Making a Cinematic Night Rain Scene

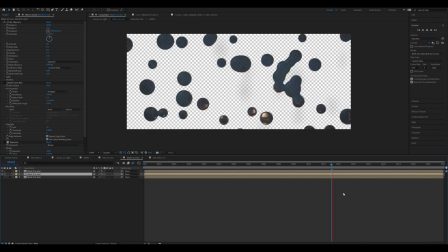[12:28]
bad like in motion it looks really bad in motion
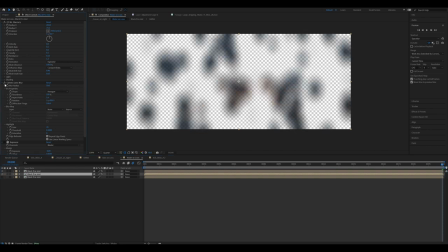[12:36]
but when you add a camera lens blur and maybe some exposure effects
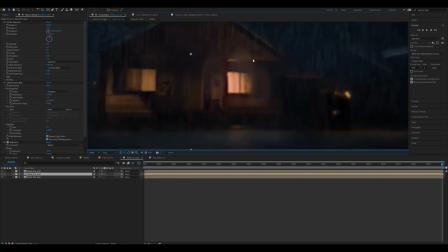[12:45]
it looks pretty realistic like it looks like there's water on the lens and I made the the camera lens blur I blurred it out to shit you know so it's from that to that and I even went in here and
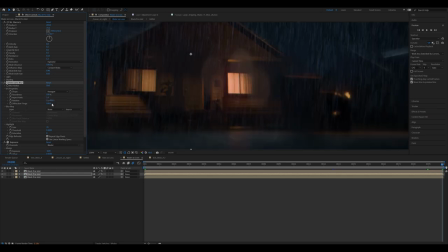[12:58]
made the aspect ratio the correct one to anamorphic so it basically stretched out the the bokeh in the right way and it looks super
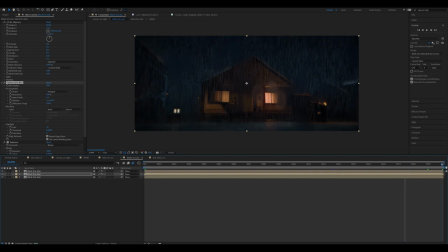[13:07]
realistic and it drops on the lens very realistically and that's just that little extra touch where it's like you don't have to add it but when you do it makes the shot look that much better. So that's basically how I did this shot. It's not extremely complex but it did take me a while to get done.
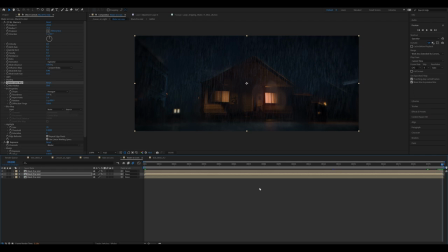[13:26]
So this may be a week of work combined. Thank you for watching. If you want to donate to the Sleeping With Clouds movie go ahead.
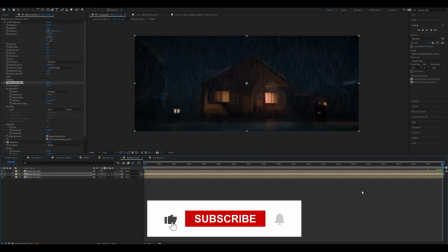[13:33]
It's uh it's free to donate. Anyway yeah I'll see you guys on the flippity.